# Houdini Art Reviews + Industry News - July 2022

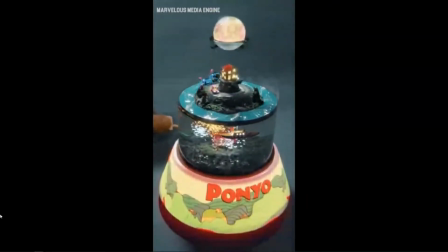725s
But overall, this is really, really cool stuff.
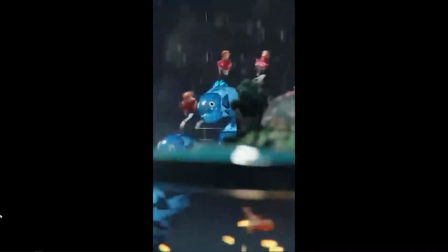729s
And I just love the idea of having a little miniature island do stuff like this.
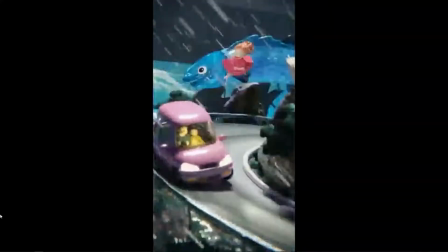735s
And you just kind of zoom in and play through. Super cool idea.
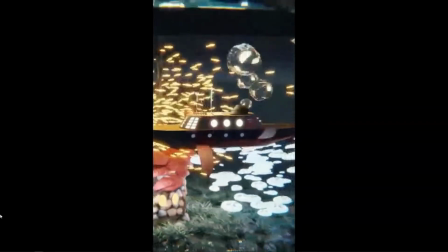740s
If somebody did this for like a demo reel or made like a little world and had a bunch of effects,
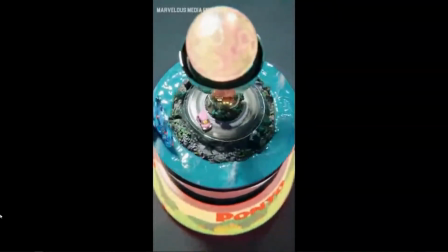746s
then this would, I think, stand out quite well. Cool.
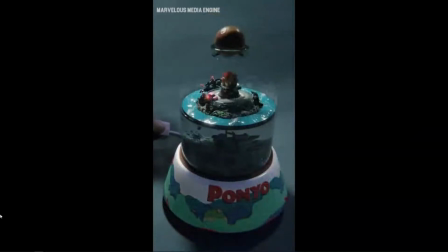752s
So that's ways to improve it. Things I like. I love the concept, as I've said many times before.
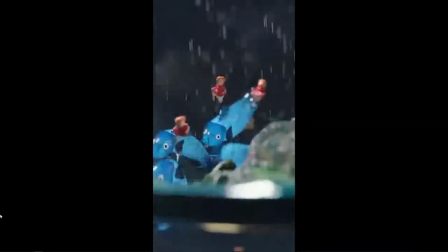759s
Also, if you notice, like we have that little rotating, like running thing, and then it just kind of stops, and then they're actually running.
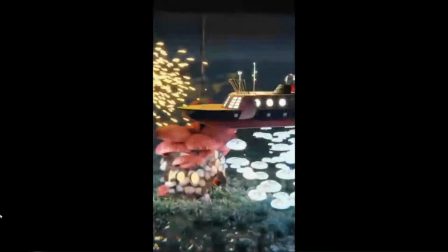767s
That was a interesting thing right there. I think the car swerve is cool. I love the lighting on the car swerve thing.
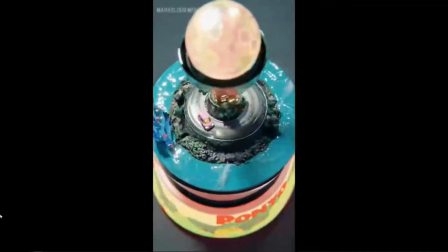775s
You kind of have that interior yellow light on the car that adds a lot. So yeah, anyway, a lot of good stuff here.
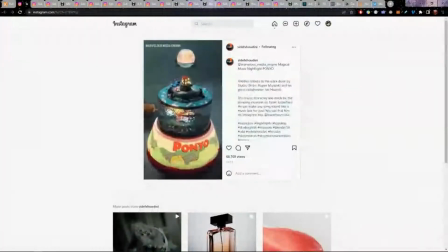784s
Let's see. This is a question here about a Discord server. I actually don't have a Discord server right now. I've had a lot of folks ask for a Discord server, and I have been on the fence about it. Just because it takes a while. It takes a lot of time for me to go through all the different social media platforms. And if I had a Discord server, I just don't know how I'd be able to, I guess, moderate it and have the time to do that and everything else that I do. So for right now, I really don't have a Discord server, but it's something I'm keeping in mind. So let me know if you guys would really like a Discord server, because I'm not close to the idea, but I just don't have the time at the moment.
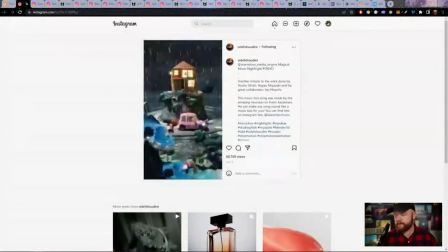833s
Anyway, what else do we have here?
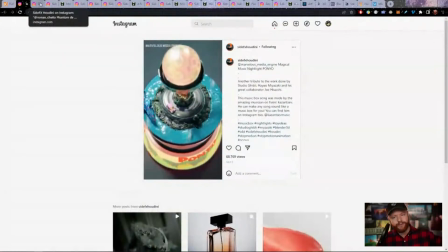837s
Let's go through a couple more of these, and then I'll talk about some news, and then I'll talk about a couple of job postings here as well.
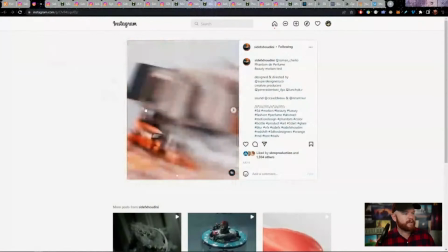844s
This was another one here by Roman Schieto, I believe.
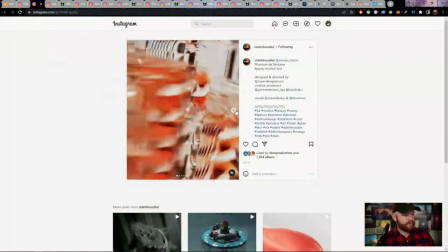850s
And this is a cool example of just some motion blur being used as an effect.
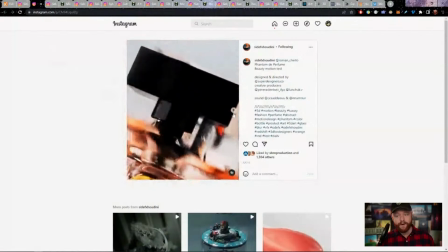856s
You don't see that every day, actually. And it's a really cool way of doing things. Take motion blur, have a few layers of things blurring around,
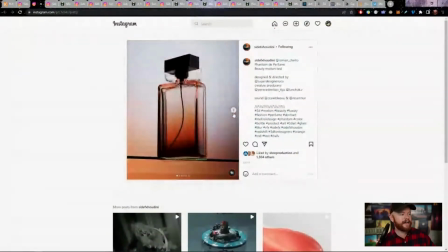865s
and then composite that motion blur on top to get this ghostly sort of effect.
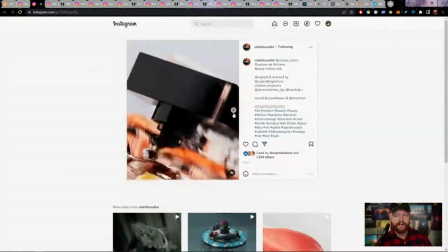871s
That's pretty much what's happening right here. Nothing that fancy, but it's really effective.
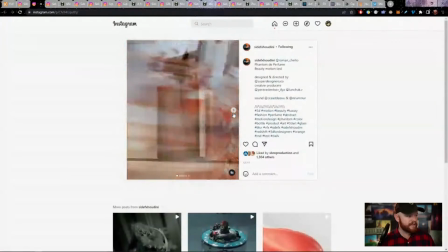876s
So I thought this was a really cool technique right here. Again, you don't have to do anything crazy fancy.
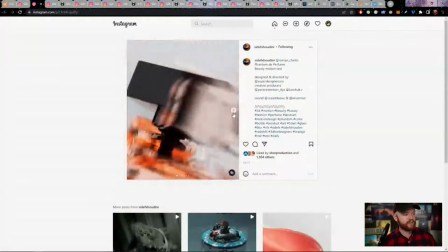884s
It's just a really good execution of a simple idea. So I like that.
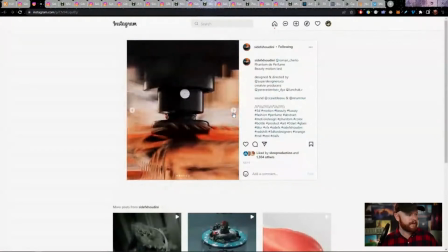889s
Here are some more still frames right here. And yeah,
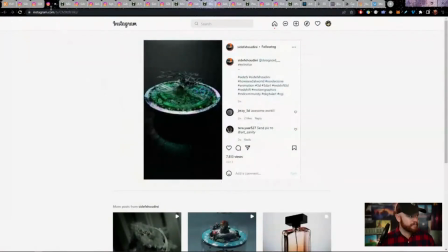895s
I thought that was pretty solid, honestly. I guess, again, ideas to improve this.
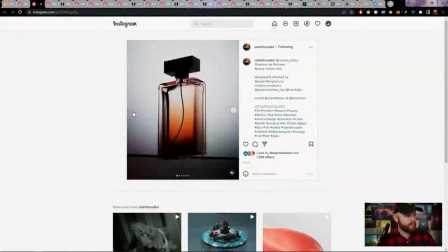902s
What could be improved?
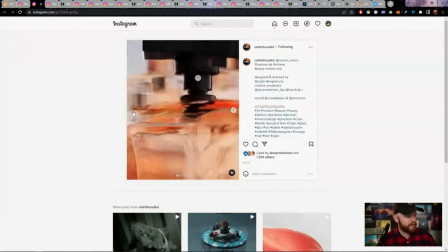906s
Well, yeah, hmm.
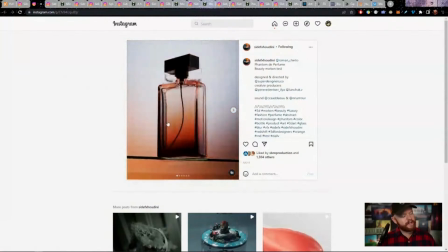912s
It's kind of hard to say what exactly would improve this situation,
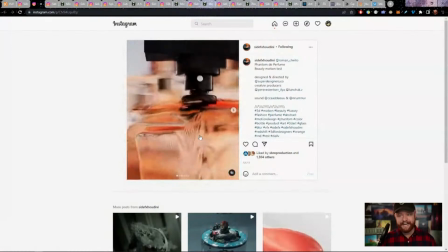919s
just because I think that the simplicity is kind of the appeal of this whole thing, if I'm being honest.
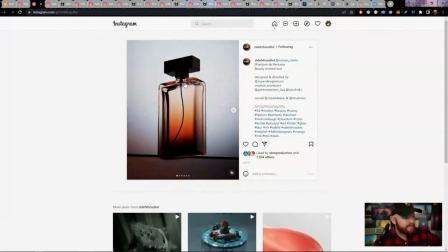927s
But if I had to be really picky, and I do love the bubbles up here as well. That was a really nice touch.
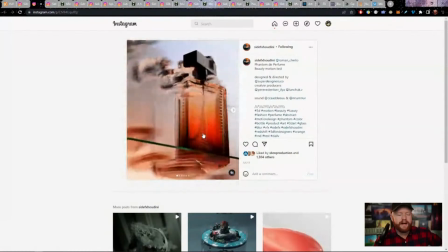932s
I guess if I had to be picky, you might benefit from some more dramatic lighting.
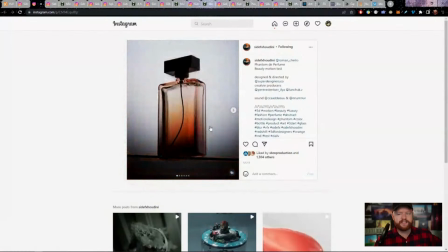941s
I do like the subtle gradients in the back,
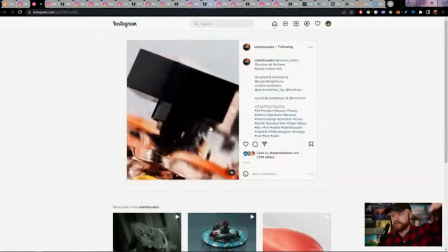944s
but if we at least had maybe like a diagonal streak or some highlights going along that bottle,
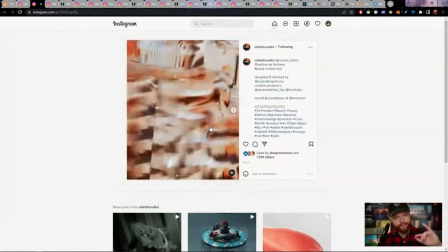950s
that might make the motion blur a little bit more interesting,
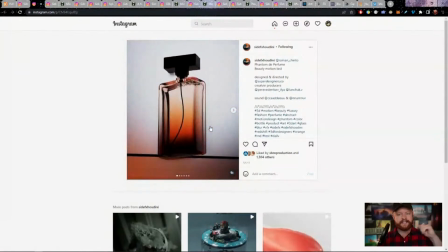953s
because then it would carry the highlights as it went through this motion blur sequence,
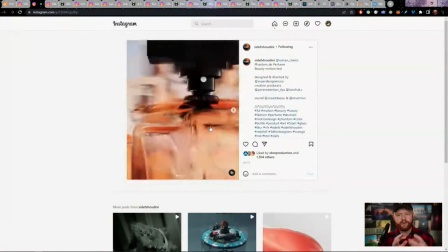959s
and it could create these sort of flashy light effects.
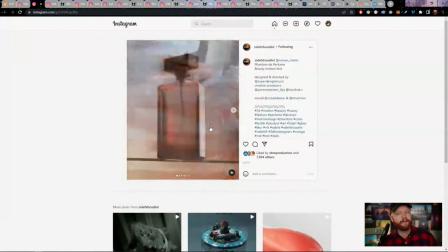963s
So it's not really a critique, but I think it's a missed opportunity that could have been cool in this situation.
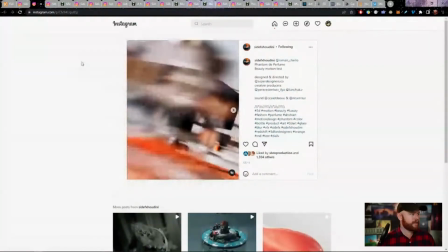970s
So there you go. That is my thoughts there.
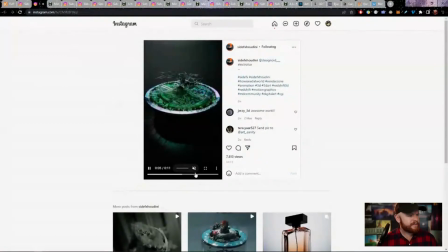975s
Okay, this next one is by Desinoid Electrolux, looks like.
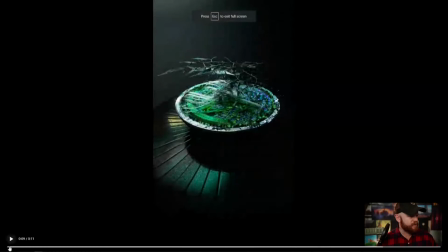980s
And we have this abstract looking wire tree thing,
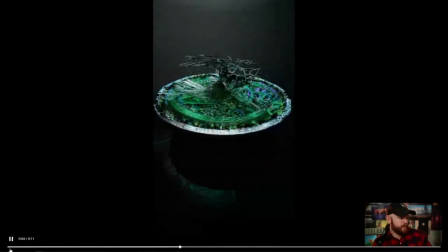986s
kind of this silicon computer techie business going on.
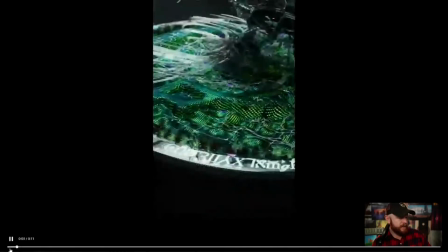991s
I'm not sure exactly what I'm looking at here. Maybe that's my first critique. I guess that would just be a critique in general of abstract art.
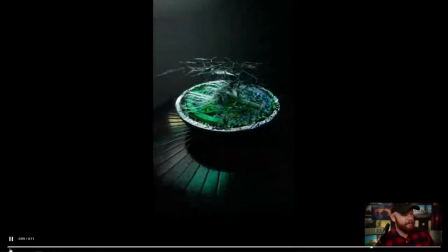1001s
I like things that I can understand to some extent. But I guess I did see that, yes, there is some kind of tree going on here.
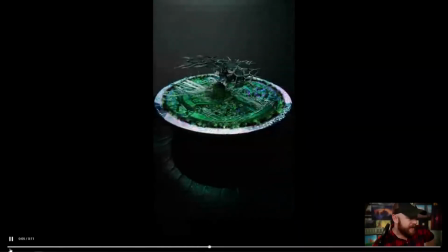1009s
So that's cool. And yeah, it's cool.
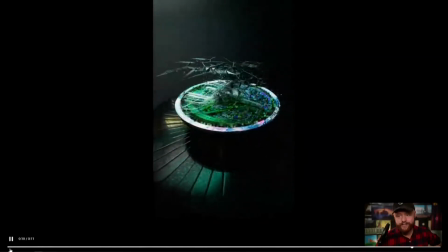1015s
I don't know what it is. I don't know if it's going to change the world, right?
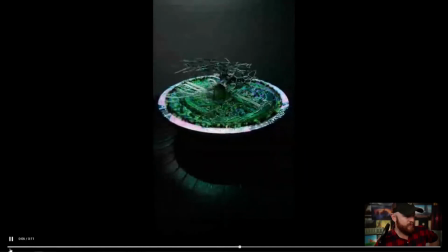1020s
But yeah, I guess things that can improve it. Well, knowing what it is could definitely improve this a little bit. Also, I think that when you have so much visual complexity going on, like in the base right here, it just kind of turns into more of a blob of stuff.
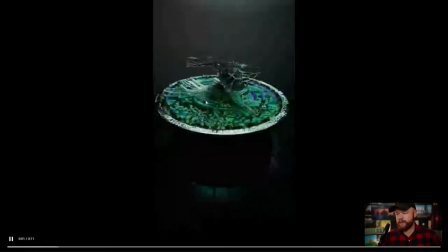1039s
And this is actually something that I think trips people up sometimes. When you add too much detail and too much stuff and you can't get a good read on it,
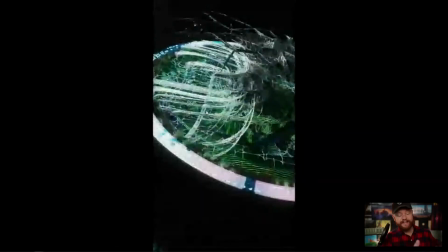1050s
you can't get a good silhouette, or you don't know what it is because it's just too much,
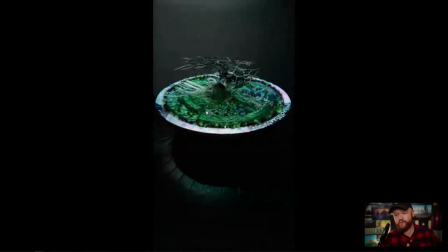1055s
then it actually kind of backfires when there's that much detail, in my opinion.
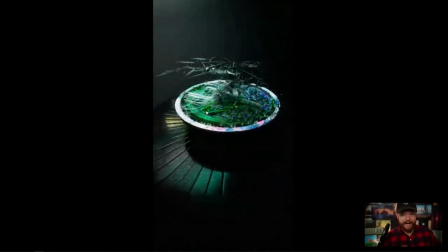1059s
I think some folks really love that high detailed look, but in this case,
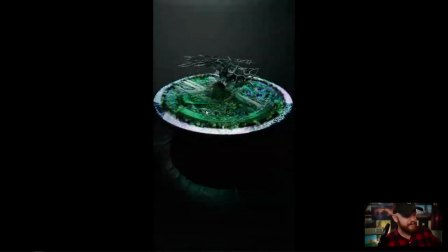1065s
I think it comes at the expense of reading what this is. Also, I think the camera angle isn't doing this a whole lot of favors either, or the crop here.
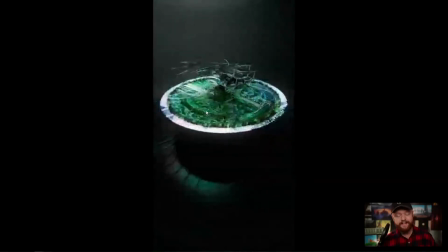1077s
This is a vertical crop. You can tell this was made for Instagram, or yeah, pretty much Instagram or TikTok or something. But sometimes these vertical camera crops are really difficult to work with, especially if your object is kind of flat and it kind of is more broad. Like if you had
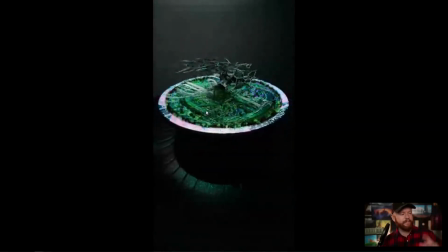1099s
literally rotated this thing so it was a landscape crop, I think that you would have captured a lot more of what's going on here. But when it's vertical, I mean, there's just a lot of space like down here that isn't doing anything.
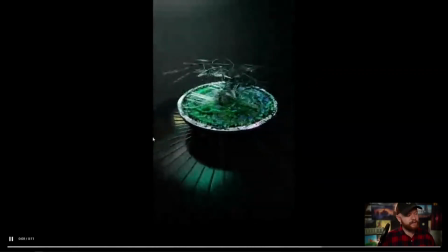1113s
Same up here. You could argue, well, this space down here is trying to
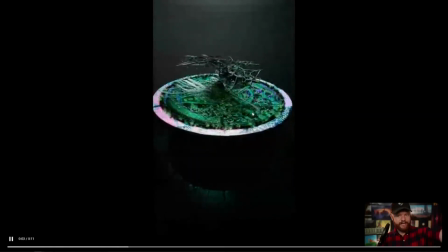1120s
create contrast between the objects, so it, highlights a silhouette or something.
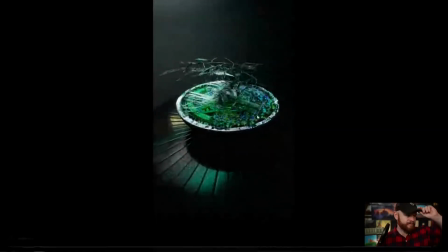1125s
I don't know about that. I think it's kind of a stretch. I think this would benefit from landscape personally.
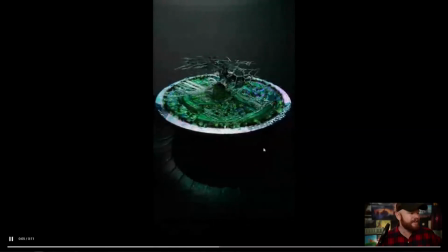1132s
But anyway, here nor there. This is really cool stuff. I think I don't know how the heck I would make a lot of well, I guess I would just make some of these effects by analyzing one thing out of a time. But really good job layering,
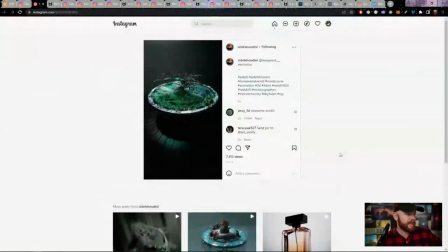1147s
interesting concept, and cool stuff.
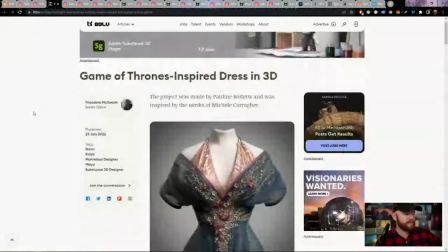1152s
All right, let's move on to a little bit of news here for a minute.
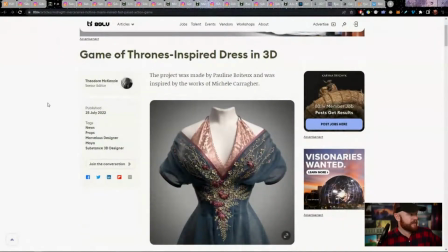1157s
I picked out this article here at 80.lv because this is a great example of what really high quality cloth looks like. So this was a project made by Pauline Batu, but
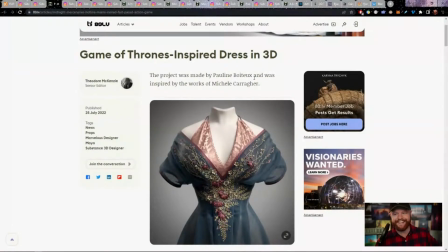1176s
Boiteux, Petro. Yeah, I'm sorry, I don't know how to pronounce that.
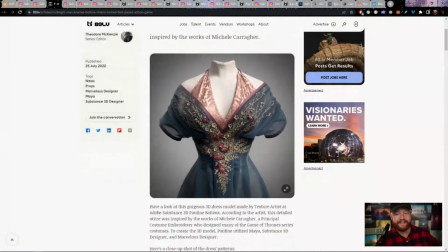1181s
But Pauline made these beautiful, beautiful renders. And this was using, I think, Maya, Substance, and Marvelous Designers. Yeah, take a look at this.
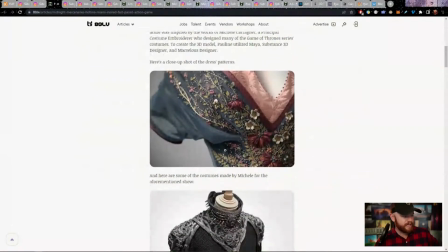1195s
beautiful layering of these dresses. I think this was inspired by Game of Thrones.
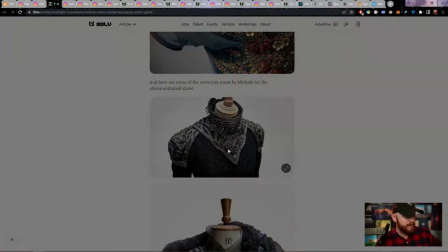1199s
Look at all this intricate work here in the decals, I guess.
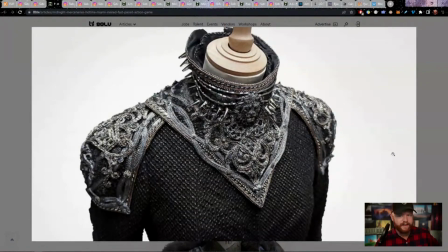1206s
So all this kind of sculpting stuff, really awesome.
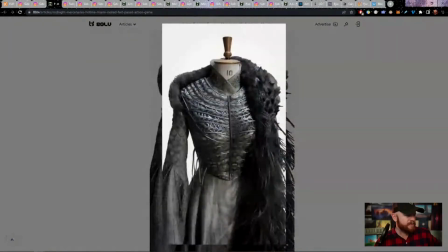1210s
Right here, I think we get a little bit blobby in this part right here. But I mean, gosh, that's being picky, really. This whole thing is amazing. Look at the feathers coming out of that dragon right there.